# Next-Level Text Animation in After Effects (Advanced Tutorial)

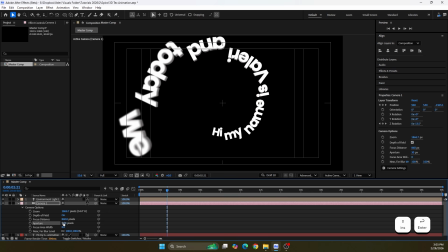[8:20]
I think we can increase the aperture to get more depth in the scene. All right.
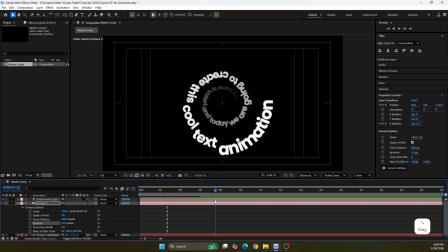[8:25]
Once that's done, we can preview the animation from the beginning to the end and see how it looks.
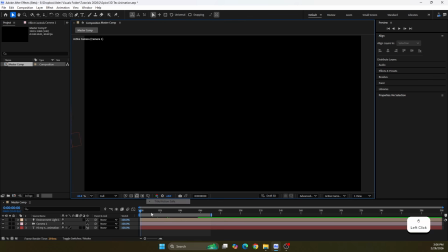[8:38]
Note that it might take some time to preview. Of course, depending on your computer.
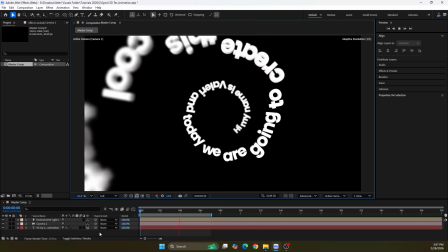[8:43]
In my opinion, it looks good, but I would like the letters to be placed a bit farther from each other.
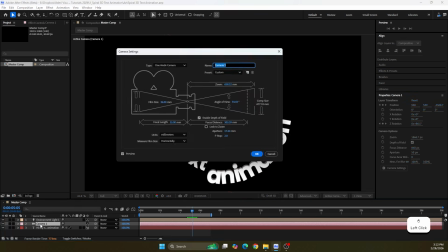[8:48]
To do that, I have a nice trick. Let me show you. First, let's double-click on the camera and change the lens to 15 mm.
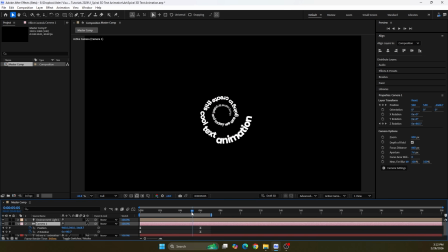[8:55]
A wide lens will distort the scene and create a more exaggerated camera angle. To see what I mean, let's stand at the last keyframe and adjust the camera position.
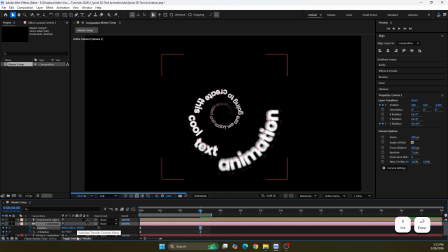[9:04]
I'll set it to -2300. As you can see, the words now appear farther from each other.
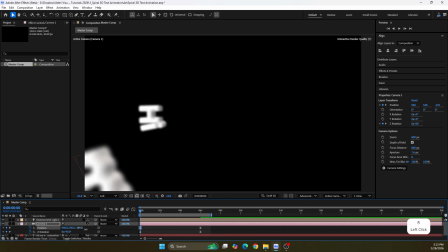[9:10]
Now we just need to adjust the first keyframe as well. In my case, I'll set it to -130.
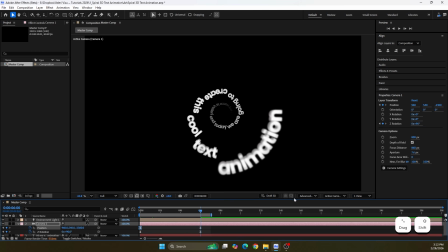[9:18]
And one important note, don't forget to adjust the focus distance as well, because changing the camera lens also affects it.
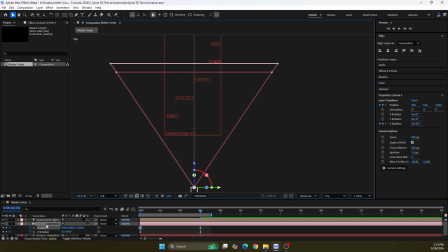[9:24]
So once again, let's stand at the end of the animation and use the top view to see where the camera focus is relative to the last word position.
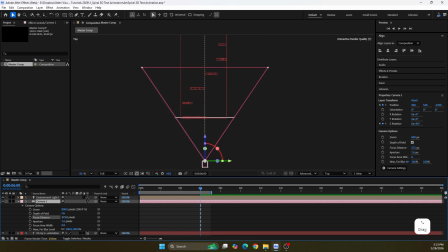[9:33]
I'll bring the focus distance closer to the camera. The aperture also changed automatically, so for now, let's set it to 5.
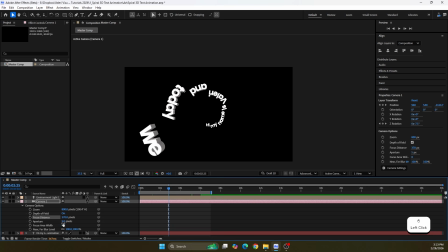[9:41]
Okay, I think we can increase the aperture again to get more depth. 15 looks good. Okay, so with that, we've finished the tutorial. Thanks for watching, and I'll see you in the next one.